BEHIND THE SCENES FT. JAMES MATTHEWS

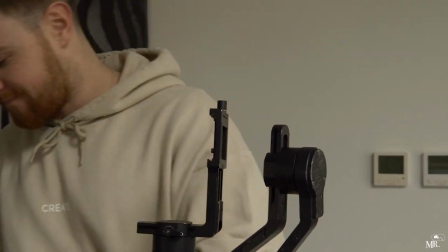(11:05)
Right looks like we're back in action lads right much better yo people so james has just been rectifying a few issues with his gimbal and tidying up a couple of the lenses that he's going to be using today but i think he's ready to go out now so we're going to head off
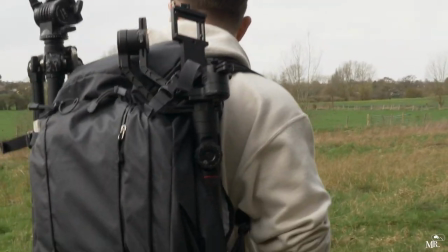(11:22)
and go and get these shots that we need boom i haven't had the chance yet we scouted out well i scouted out that
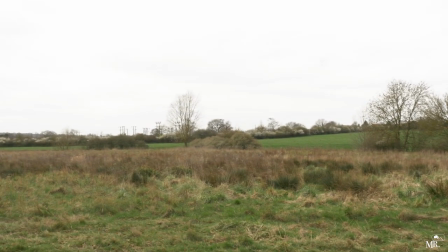(11:29)
location like just over there last week but it's too foggy it's like wet and foggy and or holy and i don't want george to run and like
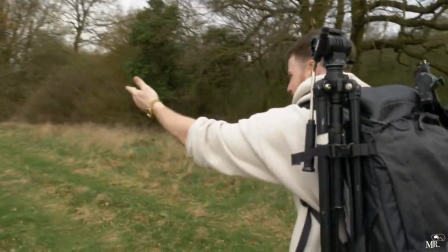(11:37)
roll his ankle and that so if we nip over here hopefully this will be a bit flatter
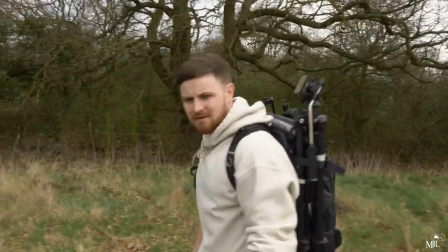(11:42)
because all i really need is like some high grass for when george is running through it
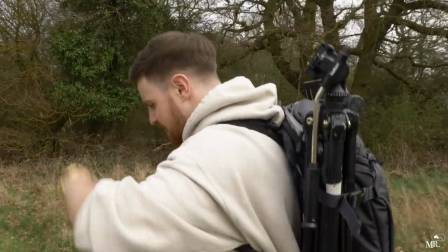(11:48)
so it kind of looks like he's free and in his own mind and his imagination and stuff
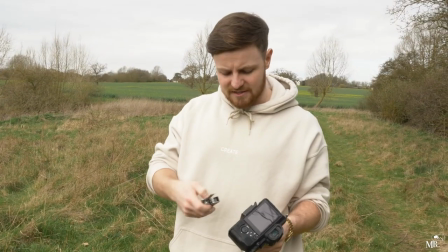(11:56)
right so i'm actually going to shoot this one at 100 frames a second and because on the a7s2
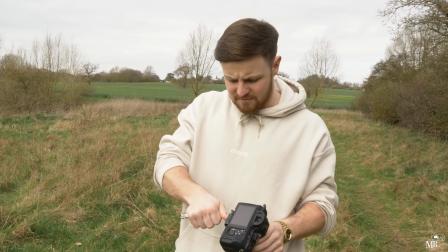(12:01)
it actually crops in by like 2.2 times so i'm going to shoot it at about somewhere between 24 and 35 mil and then it's actually going to look something more like a 50 or a 60 mil and i've stuck an nd16 on
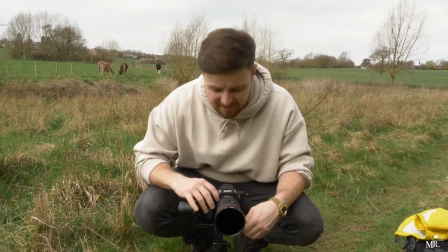(12:14)
it because i want to bring the aperture all the way down to f2.8 so that it kind of looks a bit dreamy the background's out
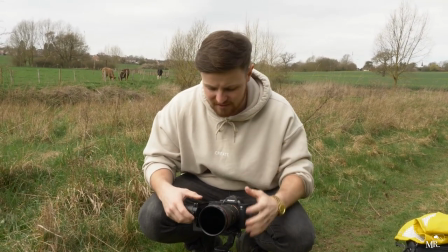(12:22)
of focus and george is just kind of running through this field um and it just almost looks like a dream so george i'm
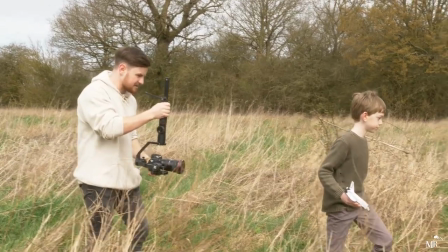(12:28)
just going get you to run with it okay three two one action go go go second
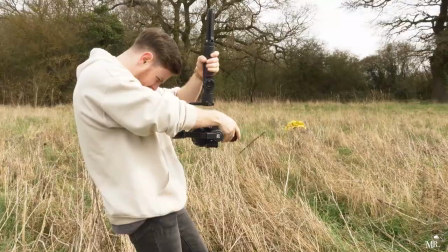(12:38)
shot which is not of the plane but it's of your body now okay three two one let's go georgie let's go
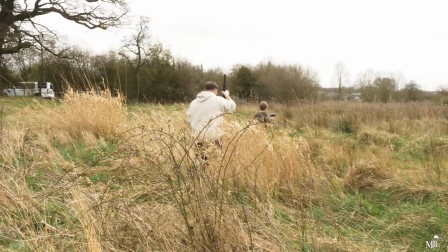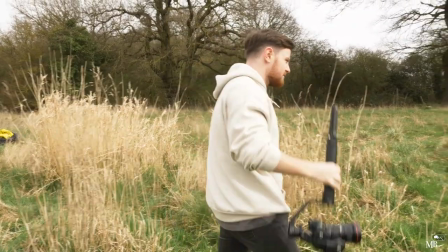(12:52)
yeah good georgie that's perfect mate give me one of them
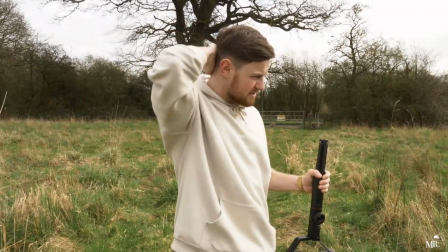(12:58)
right let's head back get these in and then we'll crack on the next shots georgia happy that this is a really nice yeah
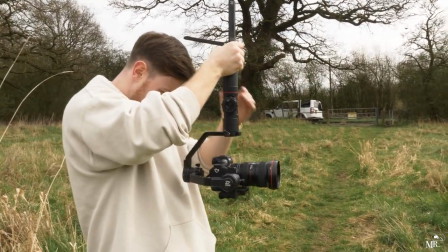(13:06)
that's the that's the first two George you're like you look exactly how I always wanted my film to look bless you
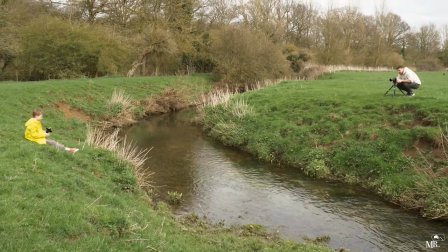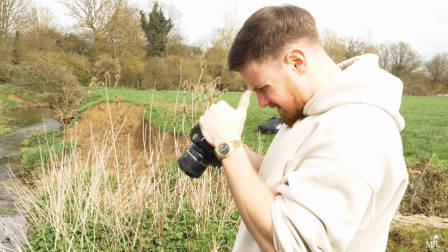(13:21)
so I'm just trying to get like George on the other side of the river flying his plane so we can kind
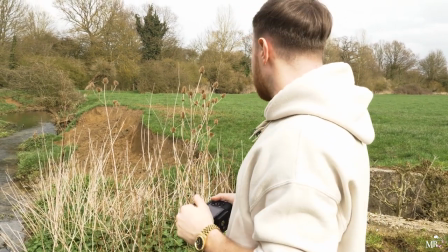(13:27)
of get a sense to like where he's at the moment it's not quite working.
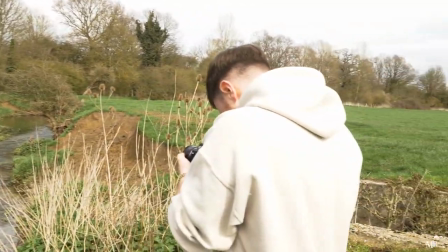(13:33)
If I take him a bit further around that way, it could work. That is actually going to work.
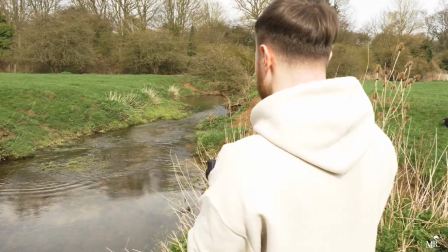(13:39)
George, I need you to move over there for me a little bit mate if that's alright. Three, two, one, flight George.
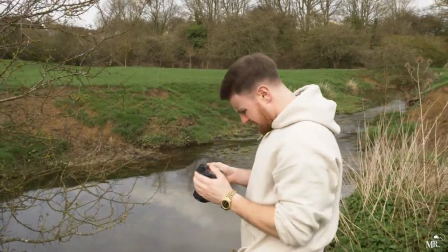(13:48)
I was worried that shot wasn't really working, but now I've moved him into a better place, it is working.
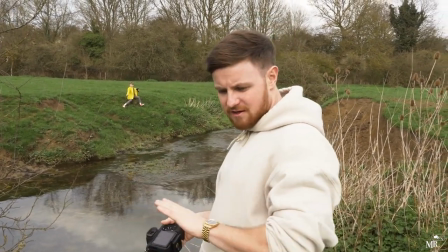(13:55)
I need him to be high up because when he drops the plane, it's going to kind of drop on a flat piece,
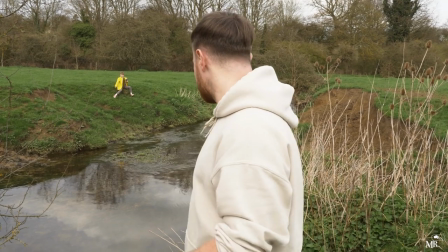(14:00)
so can't have it like rolling into the river I could do but because